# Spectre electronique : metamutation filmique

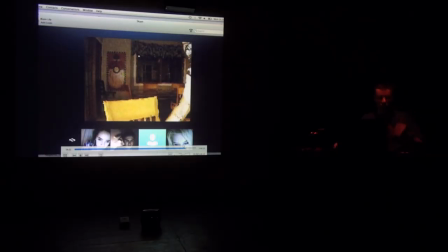3748s
Et on a aussi une utilisation typiquement de l'image, ce que peut produire l'image numérique en termes de plasticité, c'est-à-dire qu'auparavant on avait vu les déformations analogiques électroniques de l'image vidéo, et désormais nous avons un autre type de déformation, d'altération de l'image qui est possible, c'est le glitch, donc le dysfonctionnement de l'image,
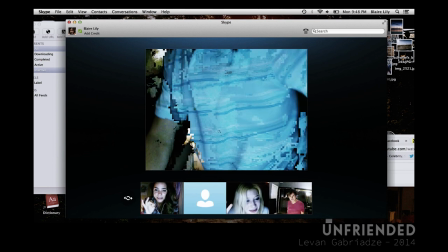3767s
qui est un des paquets d'informations qui arrivent parfois de façon désordonnée,
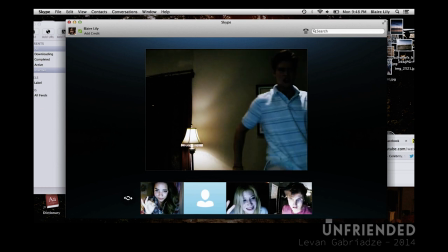3772s
en retard ou à demi, enfin il y a tout un tas de façons de produire du glitch,
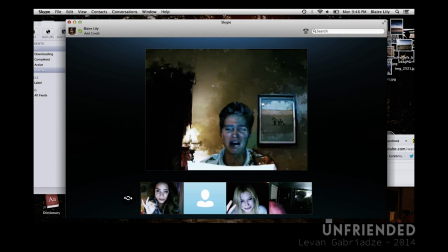3777s
et qui sont utilisés ici de manière plastique, évidemment, pour produire une image encore plus, d'une part, réaliste, et d'autre part, qui
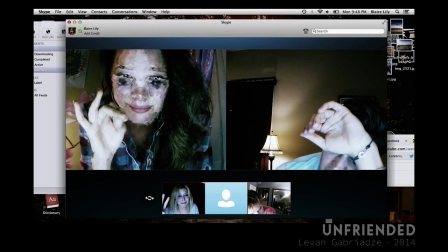3784s
préfigure, en détériorant le visage et la peau même des protagonistes, préfigure leur mort imminente.
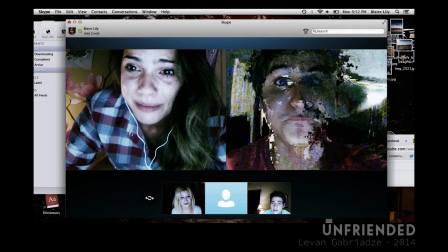3792s
Et c'est une façon aussi pour le cinéaste d'interroger la chair,
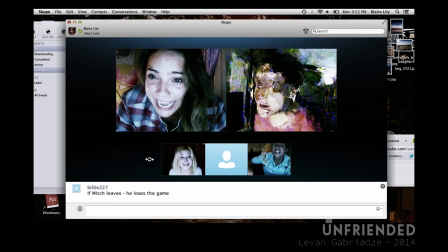3797s
le corps de l'image numérique qu'on a vu tout à l'heure, qui est une poussière, qui est de l'ordre de la pulvérulence.
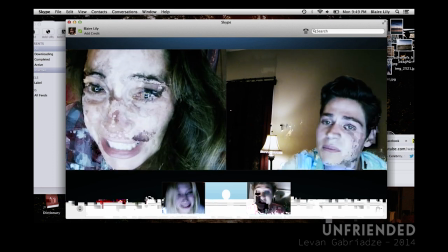3803s
C'est une manière de réinjecter du corps et de la chair dans une image qui est totalement virtuelle.
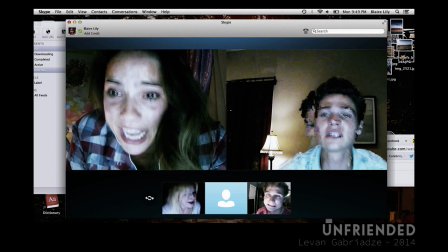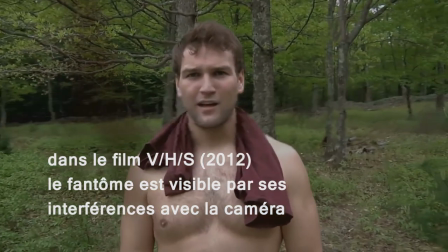3815s They never caught him, Joey. They never believed me how he was everywhere.
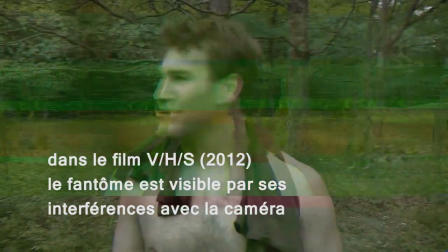3820s How he could be at two places at once.
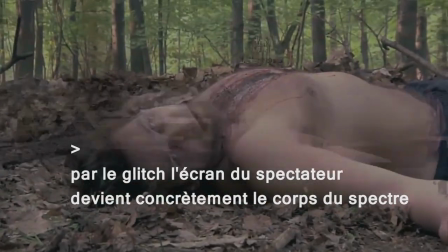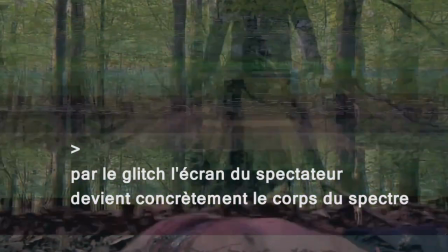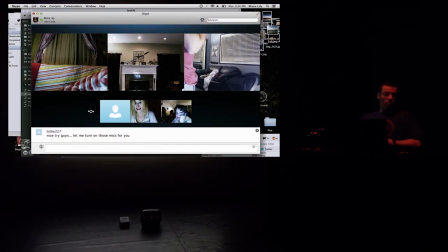3832s
Alors, ce qui est intéressant en termes de mise en scène,
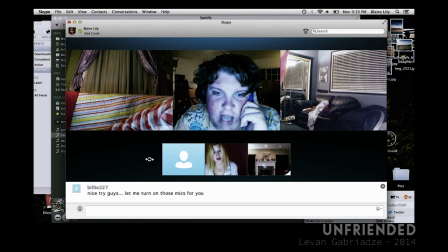3835s
c'est que nous avons une multiplication des cadres à l'intérieur du cadre et que le spectateur recrée son propre montage puisqu'il regarde à la fois certains protagonistes ou des parties,
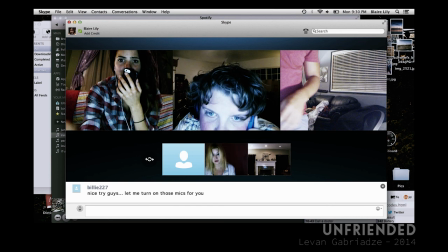3843s
donc des fenêtres enchâssées, hein, c'est le principe d'un écran d'ordinateur,
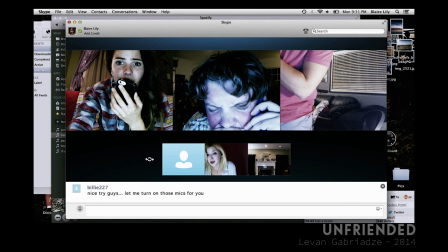3847s
et donc peut regarder aussi bien une action qui se déroule dans un cadre et une autre action qui se déroule dans un autre cadre.
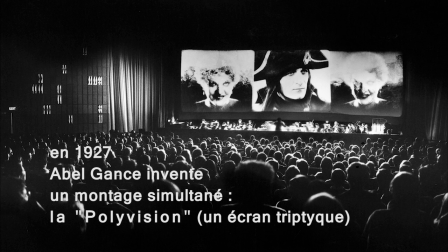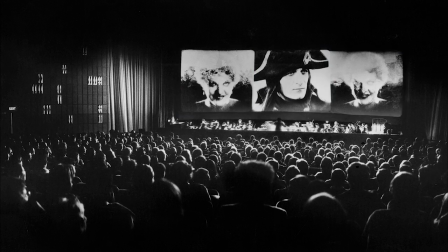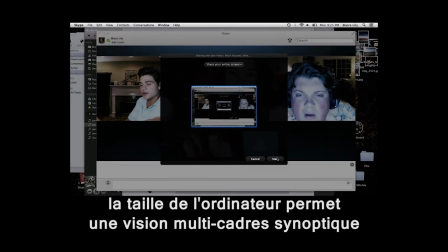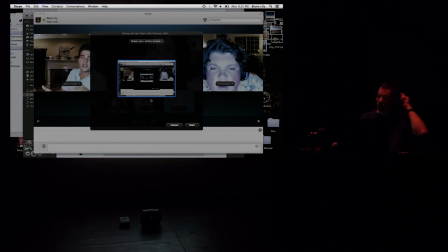3870s
La mise en abyme est évidente puisque c'est l'écran du film, c'est non plus l'écran qui présente le film, mais c'est le film qui présente l'écran,
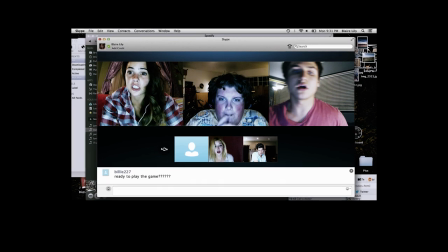3876s
qui différencie les expériences spectatorielles puisque ça prend des dimensions différentes si on le voit au cinéma où l'œil va pouvoir parcourir un cadre et un autre cadre dans
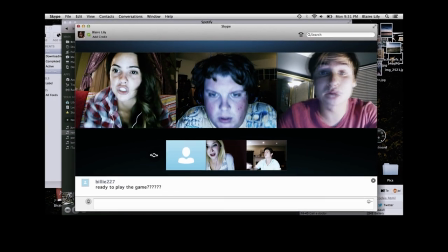3885s
ses fenêtres enchâssées, va pouvoir donc reproduire un montage.
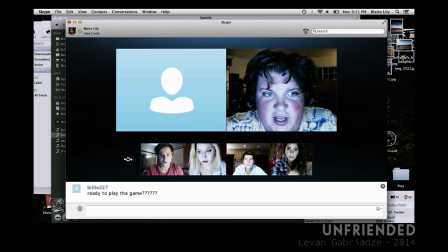3889s
Et sur haute dimension spectatorielle, quand le spectateur sera cette fois-ci devant son écran d'ordinateur en train de regarder son film, cette expérience est redoublée par le fait qu'à l'intérieur de son écran, le spectateur voit un autre écran et des
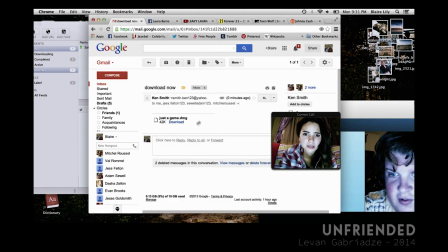3902s
souris se balader, etc.
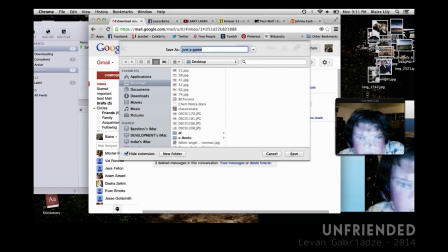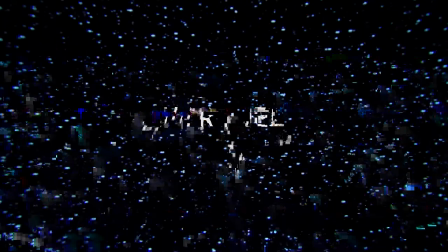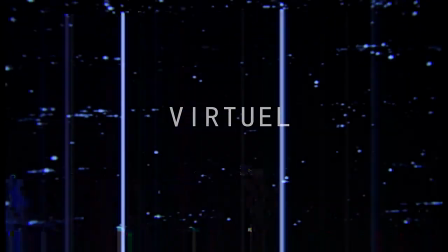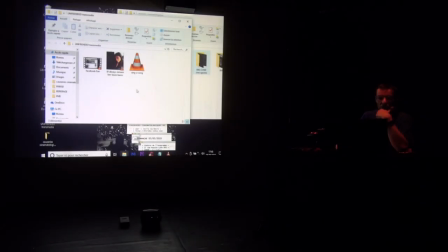3920s
Le film ne se contente pas d'être un film. On a sur le net des extraits de films, dont les séquences que vous avez vues, hein, de la fête, du suicide, tout ça, sont des vidéos qui sont sur YouTube, sans que la mention du film Unfriended apparaisse.
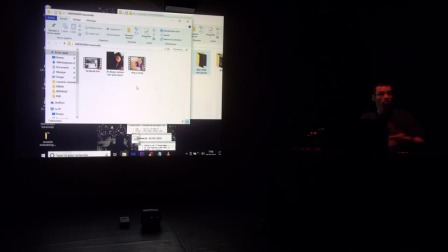3933s
Donc elles sont posées comme ça, anonymement sur YouTube. Donc le kidam moyen qui tombe dessus pense que c'est une vidéo tout à fait réaliste d'une orgie filmée au smartphone, voilà.
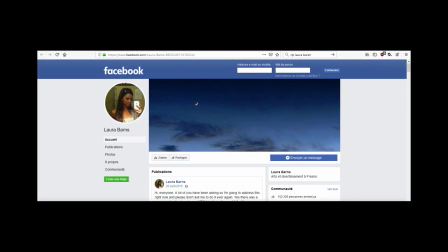3942s
Et puis il y a aussi un Facebook de Laura Barnes, donc la fille qui s'est suicidée. Il y a un Facebook RIP, Laura Barnes.
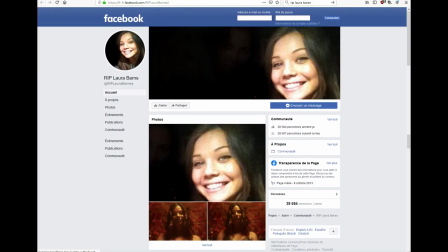3949s
Et sur son, donc sur son réseau et sa page, nous avons un diaporama. Comme n'importe qui le ferait pour un ami décédé.
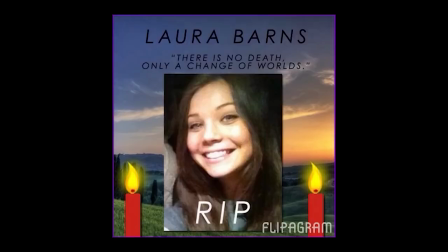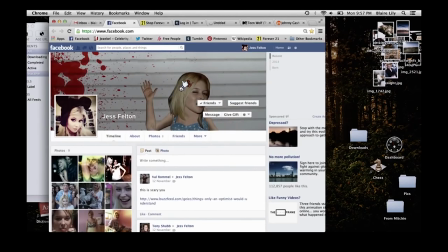3966s
Donc ici, voilà, voici sur un faux Facebook qui aurait été manipulé par le fantôme.
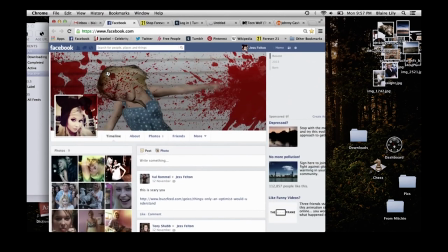3972s
Voilà ce qu'on peut trouver comme différents médias sur Internet qui étendent le film à ce que j'appellerais un métafilm.
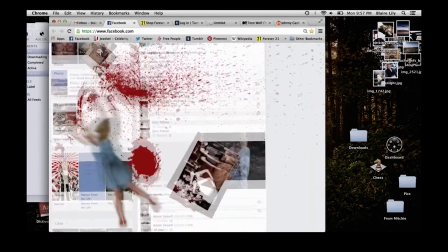3980s
Puisqu'ici, on n'est pas dans du transmédia comme Matrix qui crée un jeu vidéo.
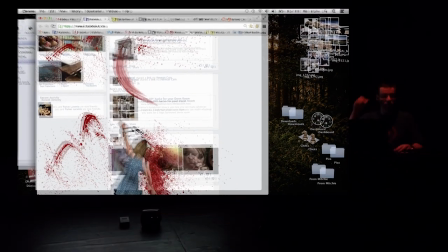3983s
Ça, c'était le théoricien Henry Jenkins qui avait imaginé la notion de transmédia pour décrire ces plateformes, cet univers qui s'étend,
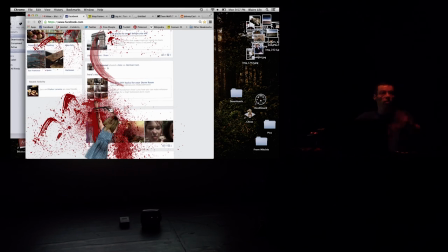3992s
fictionnel qui s'étend d'un film à un jeu vidéo, à une BD, etc. On n'est pas du tout dans du transmédia.